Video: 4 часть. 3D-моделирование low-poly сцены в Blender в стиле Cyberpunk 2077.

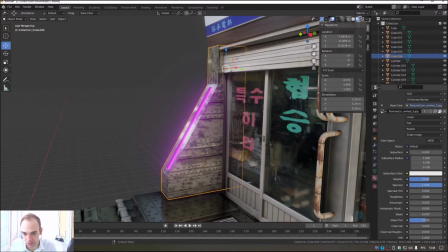И Ragnos, а у меня и так Ragnos уже уменьшен, в принципе.
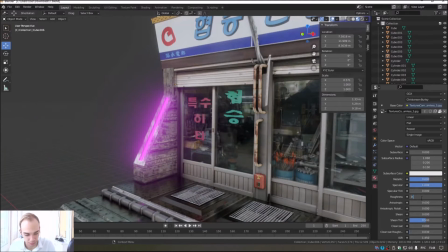Поэтому вот так вот, в принципе, ну нет, Ragnos чуть-чуть совсем прям я уменьшил, пускай он будет на вот таком вот числе.
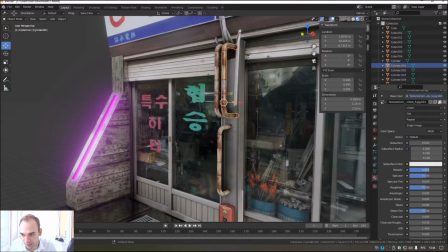Все, а кстати, еще идея интересная про металлику увеличить на трубах. Хотя идея может быть и не хорошая, потому что у нас ржавчина, как правило, бликов не дает.
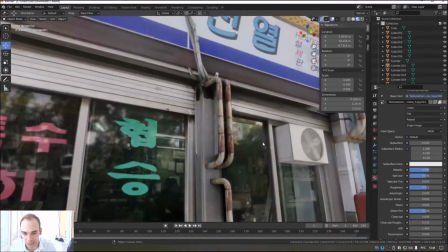Но в принципе, чтобы хотя бы немного такой эффект был металлический, мы это оставим. И здесь тоже можно, кстати, металлик поставить.
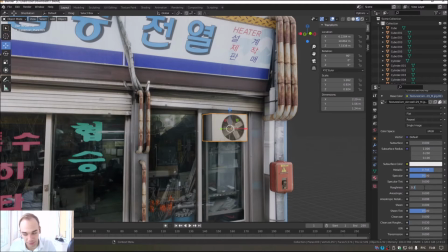Вот, что мы не сделали, надо было бы вспомнить, а я только сейчас вспомнил. И здесь то же самое.
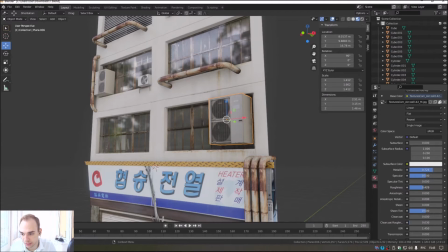То есть мы увеличим металлик, у нас будет все это дело смотреться.
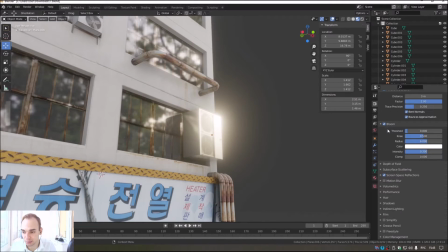Вот даже, видите, есть блик, и за счет эффекта Bloom у нас даже блик, он приобретает такой вот светящийся ореол.
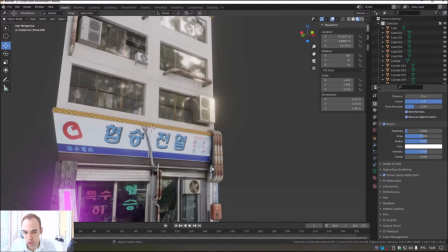Это, мне кажется, очень-очень здорово выглядит сейчас.
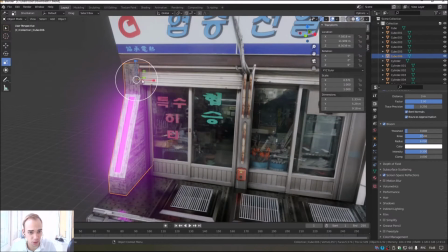Мы, тем не менее, сейчас немного еще сплющим, я думаю, эту форму вот таким вот образом.
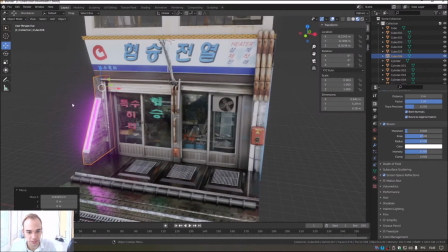Переместим ее сюда и, скорее всего, скопируем ее и вставим в другую часть нашей сцены.
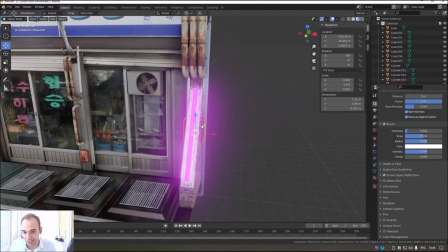Вот примерно вот так. Эта штучка у нас закрывает наш замечательный электрический щиток, но ничего страшного,
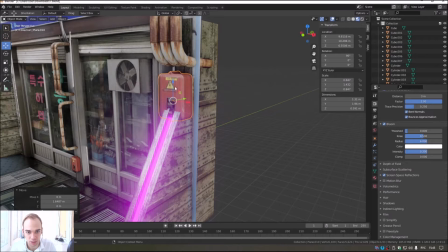мы его сейчас просто переместим куда-нибудь вот в эту область, наверное.
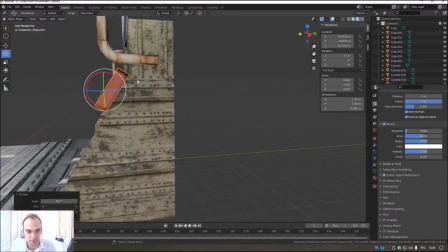И чуть-чуть еще так вот повернем, я думаю, да? Ну все, в принципе, у нас будет вот так вот.
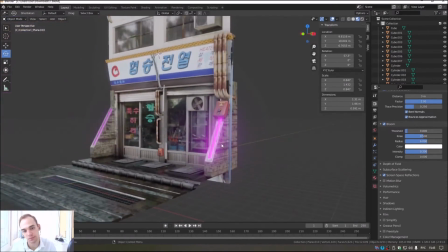Я думаю, это неплохо.
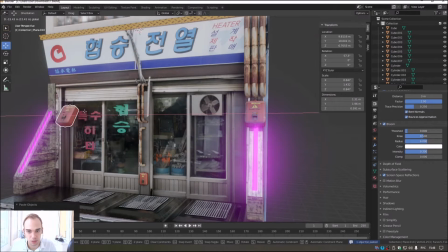Даже можно попробовать его еще скопировать и попробовать его немного перенести куда-нибудь сюда и поставить его ровно теперь.
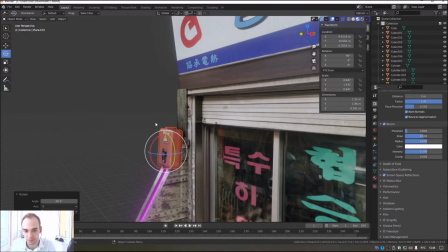Мы можем выровнять, поставить здесь 90 градусов. А, секундочку. Вот здесь вот 90 градусов. Да, и попробовать его переместить в верхнюю часть этой металлической конструкции с источником освещения.
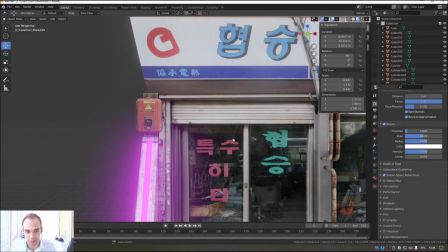Мы попозже еще в самый последний момент добавим сюда и сюда, и там, где у нас вообще, в принципе,
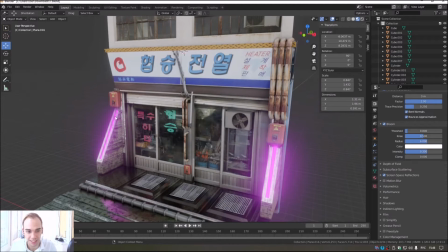освещение будет лампочки, виртуальные лампы, чтобы у нас эти области, которые у нас как бы светятся здесь визуально,
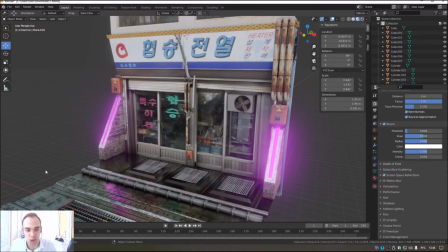чтобы они освещали еще и, в принципе, сцену в общем. Чтобы они отбрасывали реальный виртуальный свет.
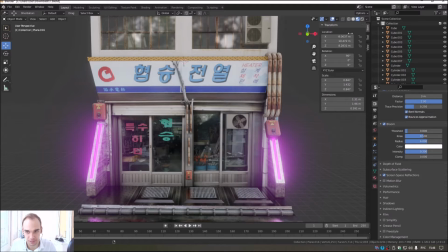и освещали нашу сцену, потому что в режиме отображения освещения у нас все темно.
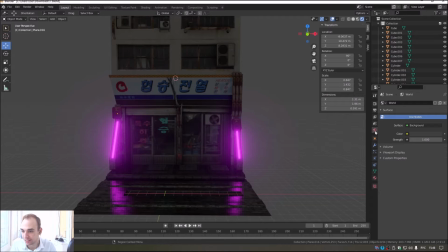Я даже могу перейти в настройки общей сцены, глобальной сцены, да, и могу, в принципе,
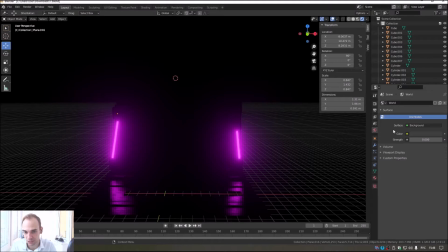здесь яркость фона, которая у нас, в принципе, дает глобальное освещение, я могу понизить на ноль.
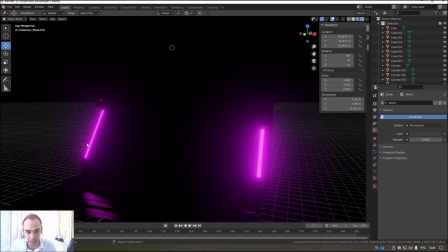И когда мы с вами лампочки поставим, у нас с вами это будет все выглядеть очень даже красиво. Но не будем все понамешивать, мы к этому попозже вернемся, пускай у нас будет все структурировано.
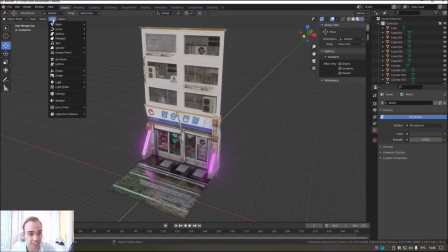Переходим к созданию светящихся неоновых вывесок. Для этого мы с вами сейчас используем плоскость снова.
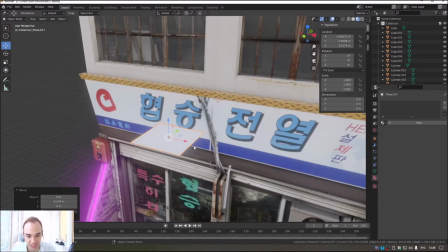Внезапно, да? Как это было неожиданно. Мы возьмем плоскость. Далее, создадим к этой плоскости материал.
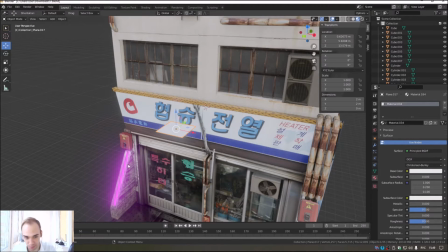Все как обычно. И теперь единственное, да, у нас по новым правилам, мы сейчас, если делаем объект светящимся, поэтому мы принципе меняем на emission, как мы это делали вот с этой вот фиолетовой плоскостью.
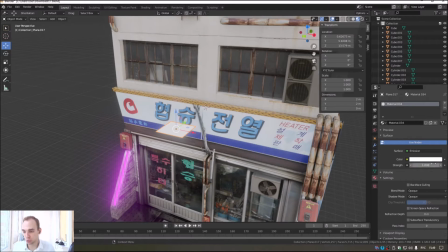Так, теперь, самое интересное, что мы можем сюда любую текстуру вставить, в этот материал светящийся, и эта текстура у нас также будет светить. Поэтому здесь color, мы нажимаем на нашу уже знакомую желтую кнопочку, так, и выбираем в меню Image Texture.
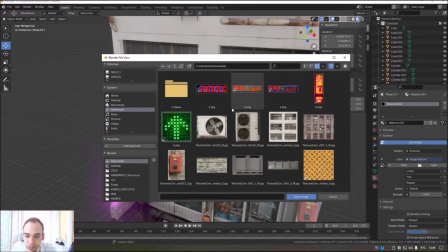Нажимаем на Open, и здесь я выбрал, подобрал заранее, тут сколько у нас, 5 различных вывесок, ну, здесь это как не совсем вывеска, это скорее знак, такой вот, да, интересный, но он такой интересный, светящийся. Мы, в общем, возьмем сначала, наверное, в принципе, можем взять вот такой вот знак, мне кажется, он очень такой интересный,
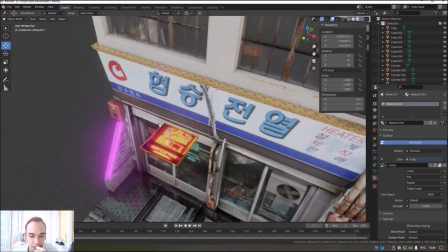мы их все применим обязательно, но я хочу прям начать с самого красивого, одного из самых красивых,
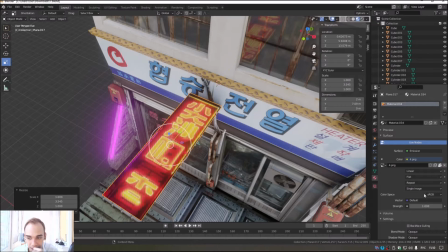на мой взгляд, вот так. Силу свечения мы поставим на пятерочку.
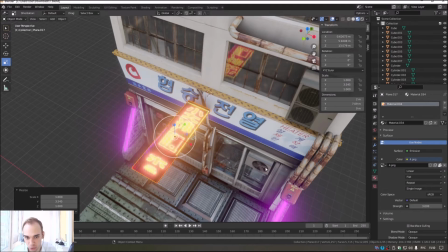Нет, совсем сильно светится, да? Мы поставим на тройку сейчас. Вот так. Теперь.
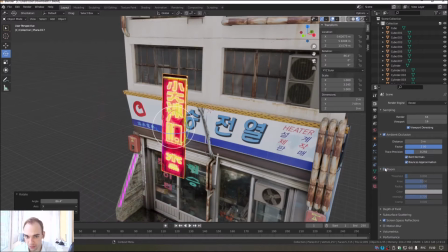Вот видим, да? То есть за счет эффекта Bloom, вот я сейчас отключу, да, у нас все это, ну, как-то не очень хорошо будет смотреться.
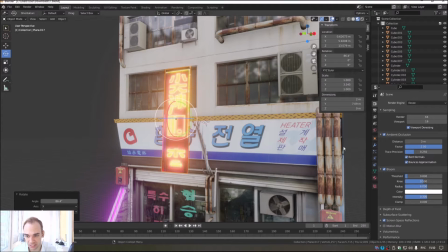А если Bloom я включил, то у нас прям вывеска, она прям вот сияет. Это, мне кажется, очень здорово.